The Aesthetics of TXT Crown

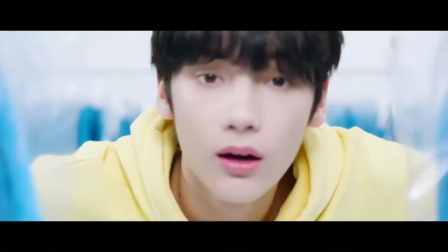(8:40)
It's freeing and keeps us with that cleaner aesthetic from the white room. White rooms with animals on the floor.
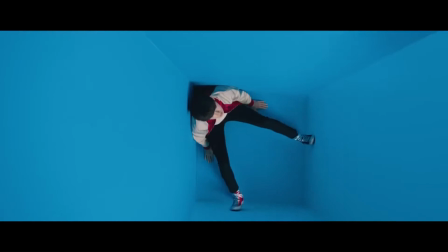(8:46)
Are these even animals? I have no clue. It's very obscure.
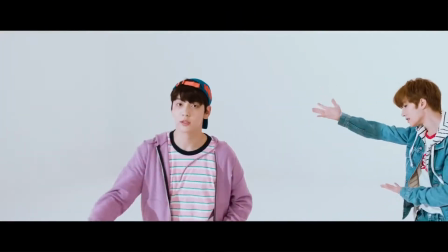(8:50)
However, I do know that all of these animal pictures are fluffy and add to the cute concept of the music video.
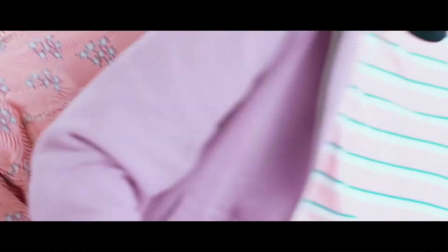(8:55)
We have Taehyun with two light brown fluffy things, Yeonjun with multiple tails, a red panda, a fox,
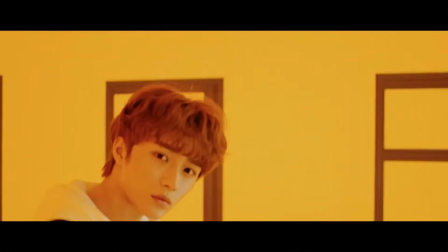(9:03)
I don't know, Subin with a foxtail maybe, Bomgyu with pink things and 3 tails, then Huening-kai has a rabbit.
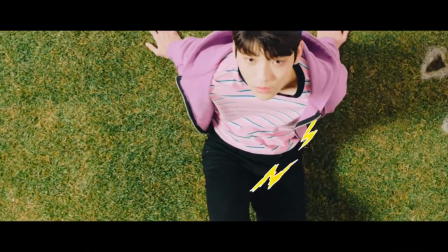(9:09)
I definitely know that one. Extra sets. Green grass.
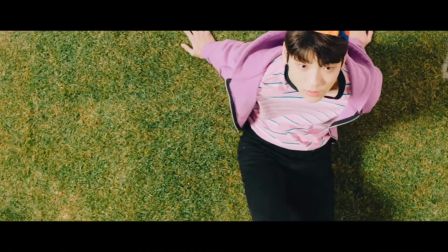(9:13)
Nature associations always give us something fresh and they prevent us from disconnecting with the overall music video due to artificiality.
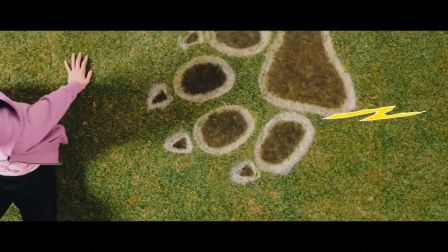(9:20)
The green grass here breaks away from the more stage set pieces like the red brick wall and its rooms or the blue brick hallway.
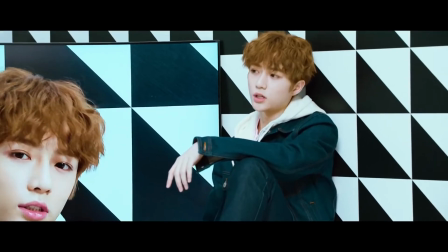(9:26)
Black and white Bomgyu. This set is simple and goes along with the original black and white checkerboard wall set from the beginning of the music video.
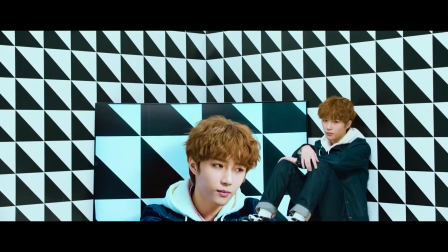(9:33)
Along with the screen, this set is plain but gives us some of the absurd patterns and busy backgrounds of the music video.
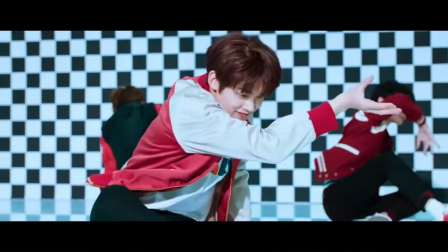(9:40)
Outfits. TXT's outfits remain simple, colorful, and cute for their debut. Their outfits are not irritable or too out there, making a delightful viewing experience.
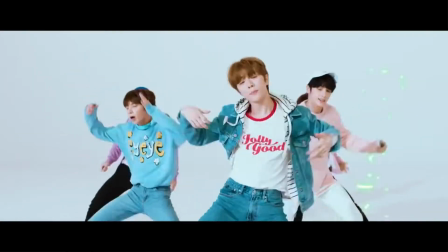(9:49)
There's no distracting logos, promiscuous images, or incohesiveness. Everything feels put together as TXT captures youth extremely well.
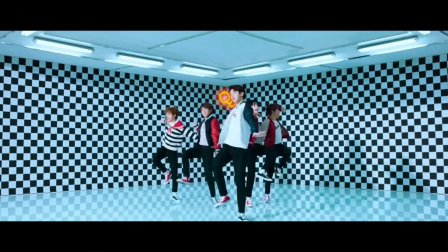(9:57)
I'm not going to be breaking down each member's outfits individually, but instead we'll be doing them as a group.
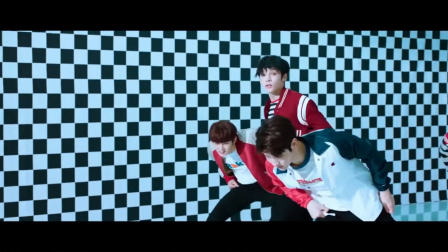(10:02)
Since this is their debut video, they did not have highly individualized outfits. So explaining their outfit aesthetics as a group works better.
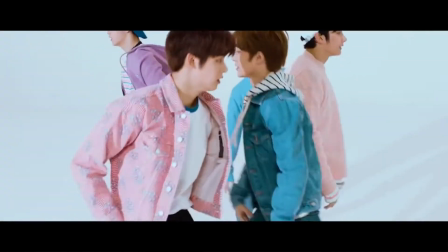(10:10)
Red, white, and black outfits. Black and red can very easily become darker and mischievous when used in the wrong context, but here the colors are youthful.
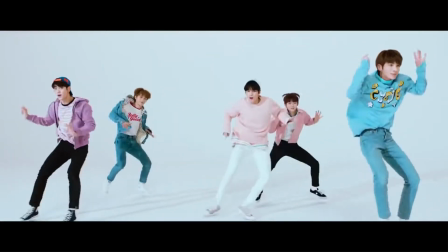(10:18)
The red pops from the black and white background and subtly gets into that 1950s diner association.
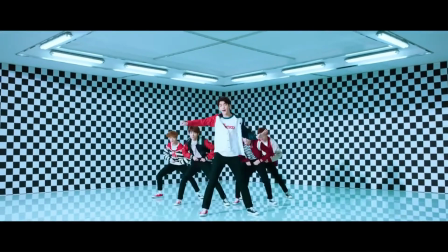(10:24)
We accept the color combination easily. To us, black and red is afternoon hangouts and those reckless moments of teenage youth.
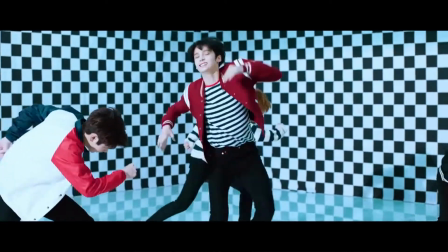(10:31)
The colors become friendlier and invite us to stay throughout the entire music video. Bright colored pastel outfits.
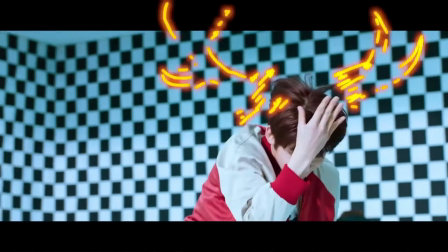(10:37)
I love some pastels. The color here is so soft. The outfits are a little juvenile, kind of throwing in kidcore.
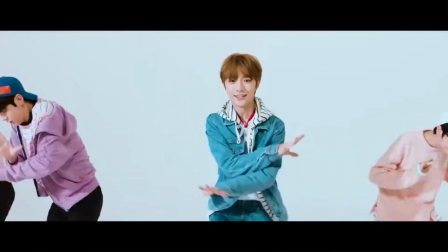(10:43)
The light blue, pink, and purple come together to be bubblegum pop cute. It's happy and doesn't overwhelm the senses.
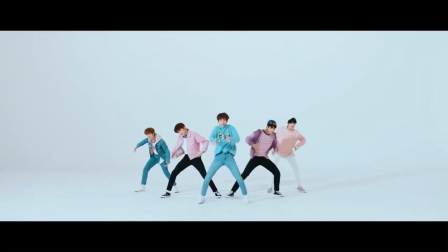(10:50)
Hallway outfits. These outfits are much more casual and plain. It's less random and out there, contrasting with their set pieces.
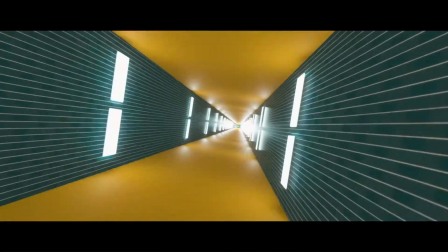(10:57)
I'm glad the hallway outfits were plain. It takes a quick break from the overwhelming effects like the neon animation to let viewers breathe.
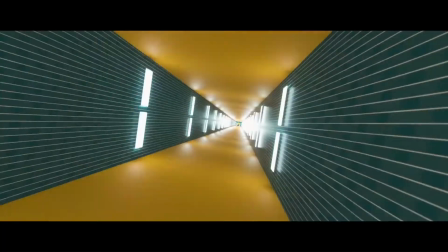(11:04)
Spinning shot and brick wall outfits. These outfits are a little different with lots of yellow on the maknae line and stripes on the hyung line.
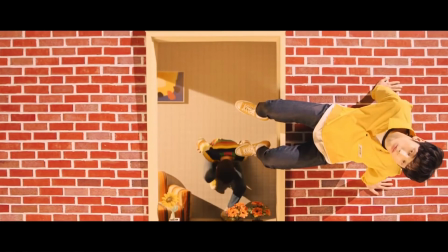(11:11)
It really goes back to all the yellow that is shown throughout the entire music video. Yellow is a happier color, representing the sun and positive emotions.
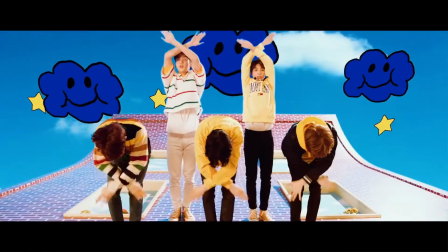(11:19)
The stripes bring in this pattern to break up the outfits from being too similar. Also kind of goes back to kidcore.
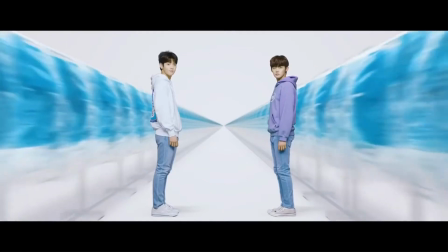(11:25)
It's childish and fun. Hoodie outfits. We get some plain hoodies with the blue clothes racks.
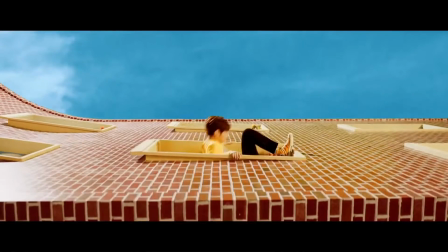(11:30)
Their colors contrast well from the powerful and a bit intimidating sea of blue. The colors used on their outfits here are paler, almost washed out by the sun and sky.
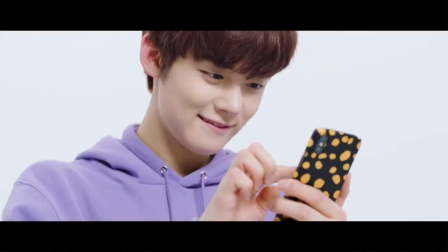(11:39)
I love all these casual looks throughout the entire music video. It's constantly appealing to a wider audience and refreshing to look at.
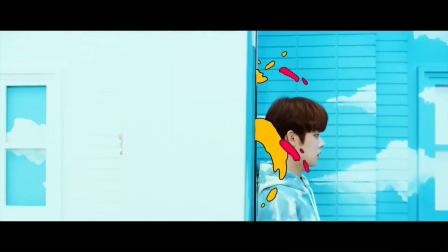(11:45)
Extra outfits. Yeonjun and Taehyun's cloud room outfits. These outfits go well with the room they're in.
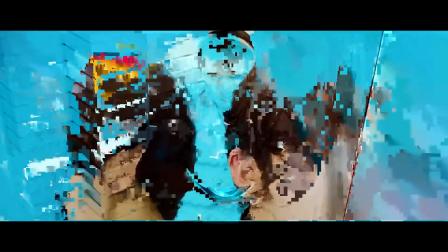(11:51)
Taehyun has a white jean jacket while Yeonjun has a tie-dye blue and white pullover.
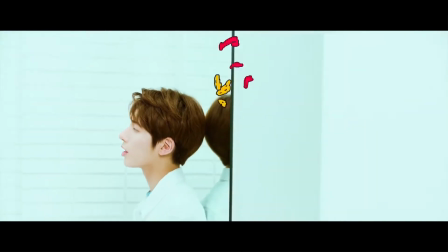(11:55)
They're meant to blend in with their sets here. It makes them feel airy and light. Hyun and Kai black and yellow.
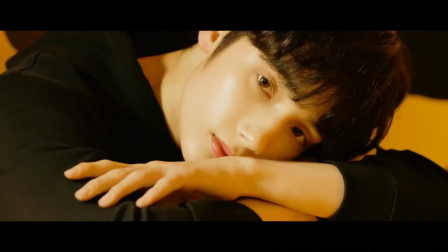(12:00)
Kai's black and yellow outfits switch with his set. It's very cute and clever, giving another visually engaging set and outfit combination.
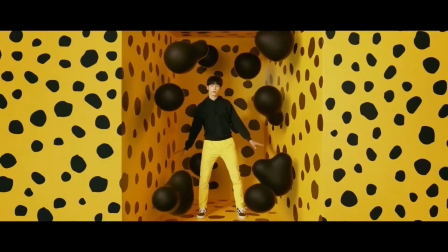(12:07)
His outfit is simple, but that just makes the scene pop more. Beomgyu black and white.
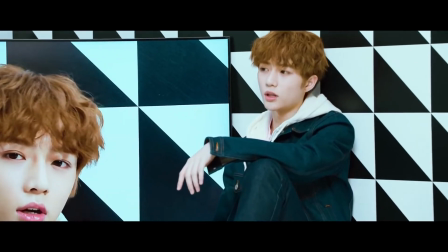(12:11)
Beomgyu has a black denim jacket here and a white pullover. It's simple, going with his black and white background.
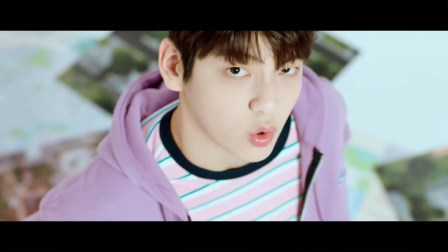(12:18)
Conclusion. TXT's Crown music video uses colorful aesthetics mixed with some kidcore and cartoony imagery to create something convincingly friendly for all audiences.
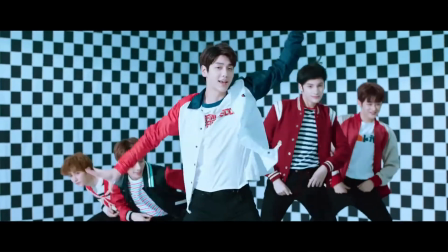(12:27)
It's refreshing and uses its aesthetics to open viewers' perspectives.
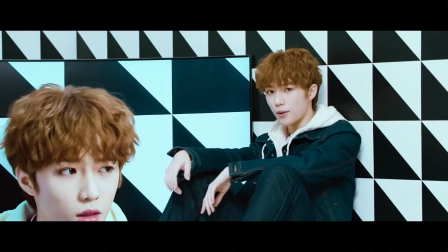(12:30)
Along with elongating camera shots and neon and cartoony animation, this music video is a breath of fresh air.
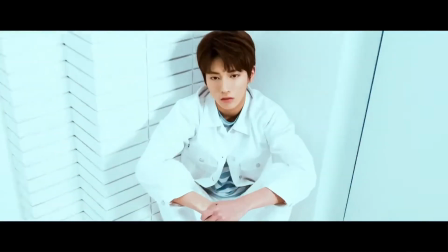(12:37)
Anyone can enjoy it. It has clean transitions, alluring colors, and engages with audiences masterfully.
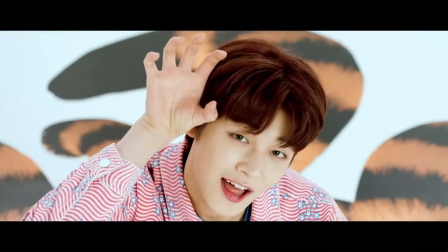(12:43)
Or, that was just a Mono Thought. Thank you for watching the video. Please feel free to like, comment, and subscribe.